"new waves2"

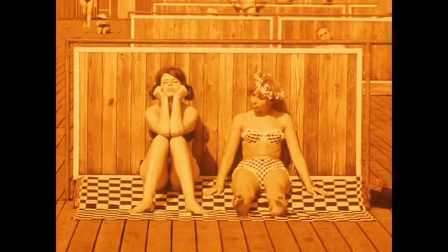(3:59)
The authorities hated Daisies, of course, and after the Soviet Union clamped down on Czechoslovakia in 1968,
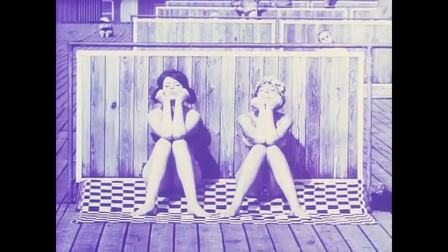(4:07)
Kytilova, because of her modernism, was banned from working for 6 years.
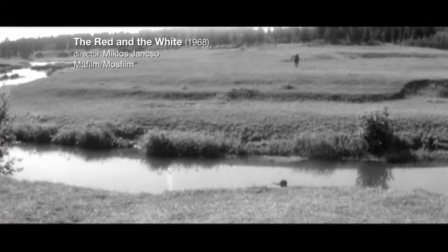(4:14)
In Czechoslovakia's neighbouring country, Hungary, movie making entered its innovative golden age in the 60s.
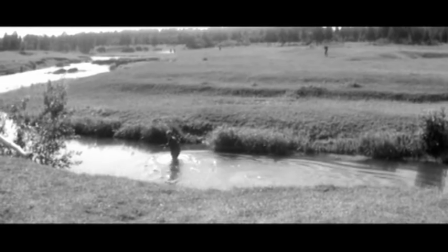(4:23)
Take this early scene in Miklos Janšo's The Red and the White. We're in Russia in 1918.
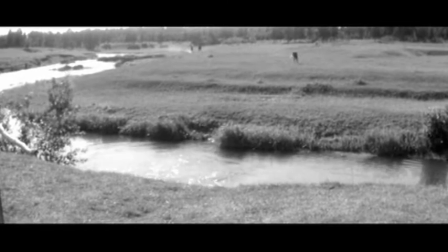(4:30)
Revolutionaries, reds, clash with counter-revolutionaries, whites.
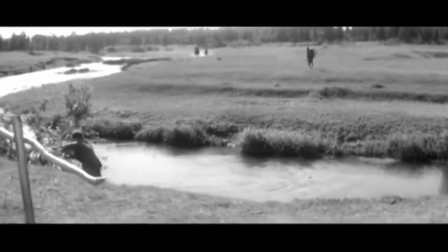(4:35)
A red soldier hides behind a bush as white guards on horseback capture his friend.
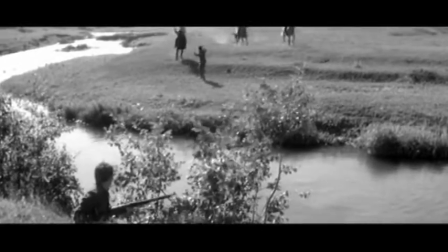(4:41)
Janšo shows this in a single roving 3-minute shot, 10 camera moves, without a single cut.
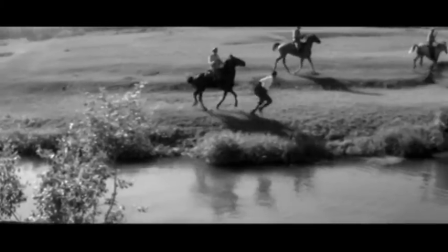(4:49)
Whereas 60s Czech cinema was interested in lightness and mockery,
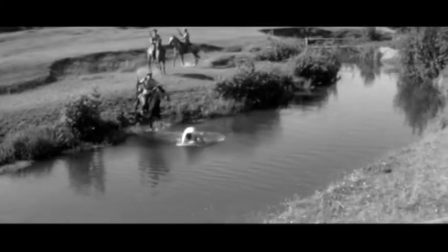(4:54)
Janšo used the highly planned tracking shots favoured by Mitsuguchi in Japan or Hitchcock in America to create tension
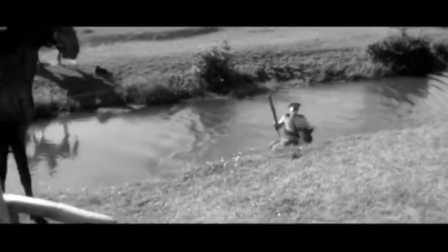(5:01)
a sense of breath being held. Like Mitsuguchi, he doesn't get close to his characters' faces.
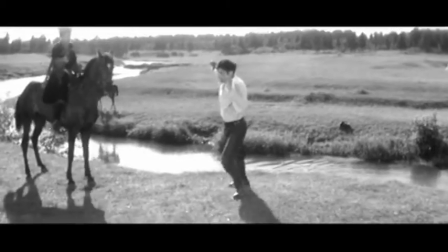(5:09)
The detached control of Yansho's camera is like the detached control of the white infantryman.
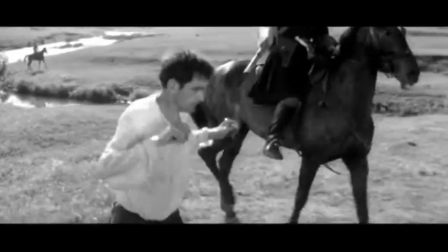(5:17)
Form echoing content, a very modern idea.
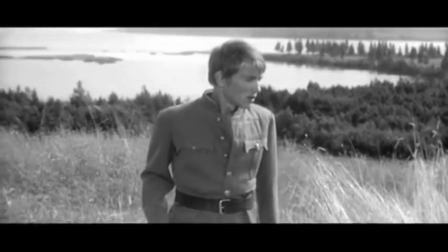(5:23)
At the end of the film, this happens. Finally, a near close-up.
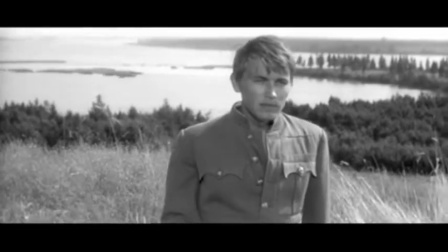(5:28)
A soldier looks to camera.
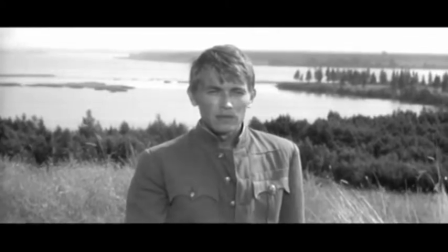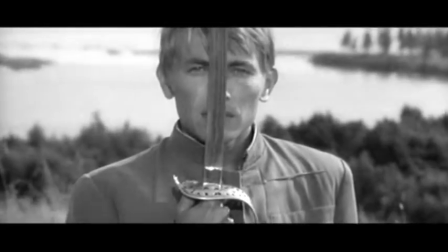(5:37)
Humanity at last crashes into Yansho's icy universe of control and despair.
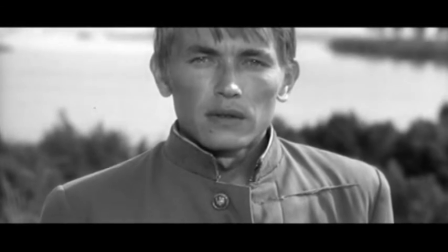(5:43)
No one in the story of film used long takes better to evoke suffering.
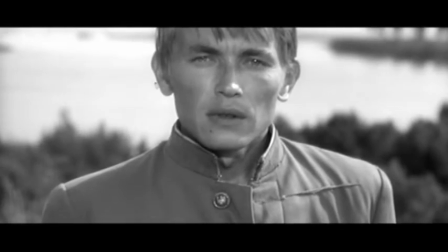(5:49)
The influence of Yansho on the 90s Hungarian director Béla Tarr was profound.